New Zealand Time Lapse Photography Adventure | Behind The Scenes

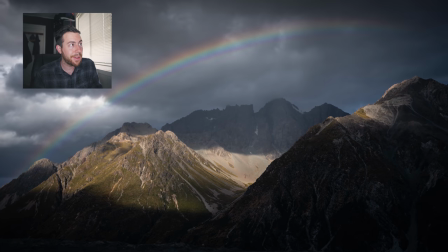So this camera was clicking every one second. Things were moving so fast.
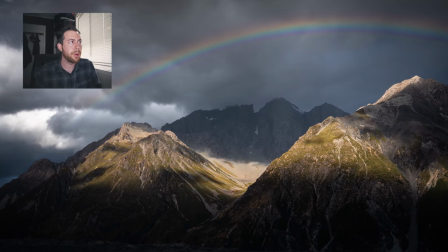These clouds were moving so quickly and that rainbow was shifting very quickly and the quicker
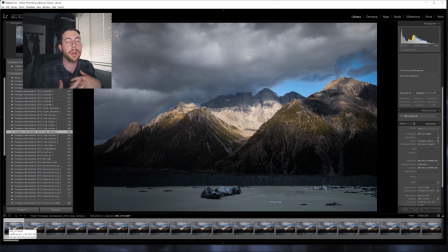something is moving generally the quicker you want your interval to be all right so here's our
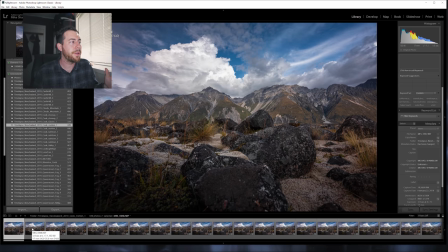second time lapse i shot about 449 frames i guess for this one and this is that scene where i'm moving up the slider revealing more of the landscape so you'll notice this first frame has those kind of out of focus rocks that are really close to the camera and then as we move
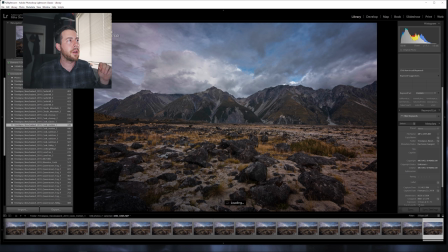towards the end of the time-lapse we reveal more of the rocks more of the landscape yeah I loved the cloud
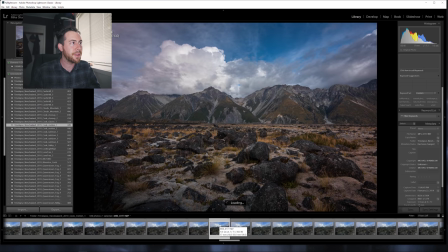motion in this time-lapse and what I'm doing to kind of accentuate this in post it's really bringing out the contrast here around the clouds kind
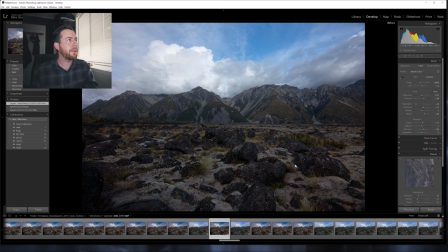of darkening the top of the photograph so here's the raw file right here so you'll notice much brighter sky a little bit dark and flat in the
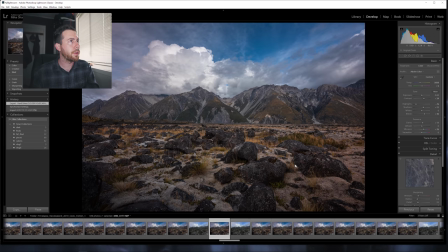foreground I also brought in some distortion for the lens since I'm shooting this really wide now for the shot the
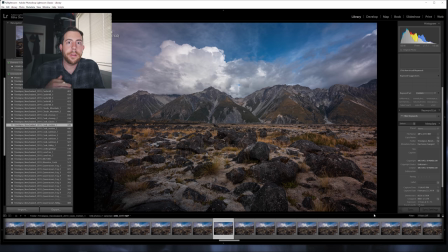clouds were moving a little bit slower than they were in the previous shot so I wanted to do a two-second interval so that I can really see the billowing of the clouds
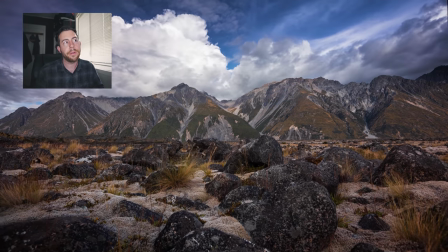over the mountain I wanted that motion to be a little bit quicker so I did do a two-second interval rather than a one second interval like the
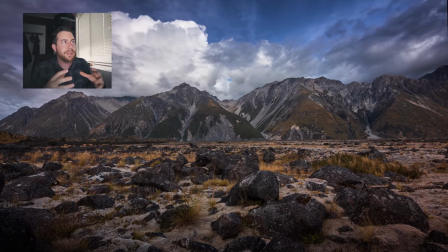previous shot you see a little bit of the motion in the foliage you really see the billowing of the clouds as we kind of pull
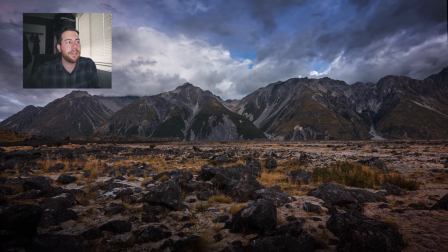up it's a little bit more cinematic to have some of that motion than to just have a static shot all right so i shot this one a little bit different this
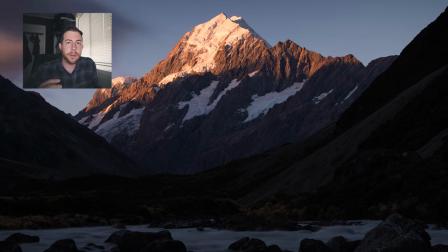is shot on aperture priority mode so the light meter is changing as the light changes on the mountain so as it gets darker the light meter is compensating and increasing the exposure,
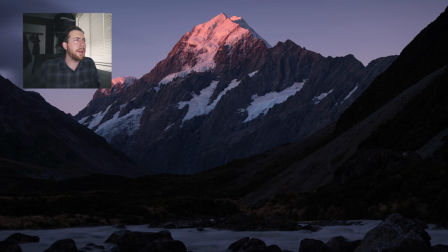increasing the shutter speed, and I ran this shot I think for about an hour.
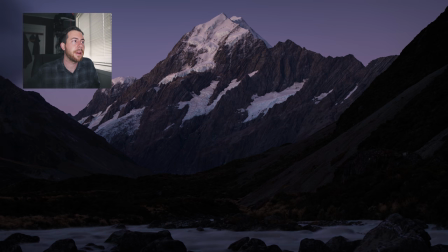There were four seconds in between each shot because the shadow is moving quite slowly, but I definitely like the way the shot came out.
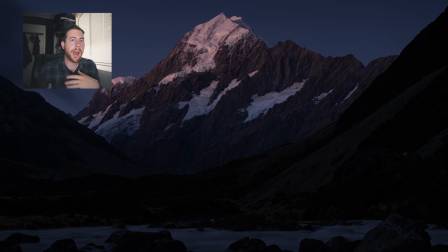For this shot, for anything where I use aperture priority mode or there's drastic light changes and you're letting the camera compensate,
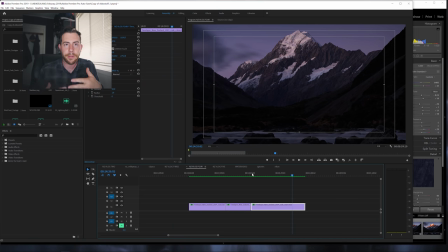you're gonna get flicker, so you're gonna get kind of a strobing effect on the time-lapse. For that I use LR time-lapse, so it's a program to deflicker time-lapses. I'll be doing a tutorial on that in the future, but for this shot I did use LR time-lapse. Thanks again for watching the video. Of course, if you haven't, please subscribe. I'll be releasing more of these vlogs, more tutorials, more time-lapse videos and aerial videos, and if there's anything you would like to see in the future, please let me know in the comments. I would really appreciate it. Alright, see you in the next one.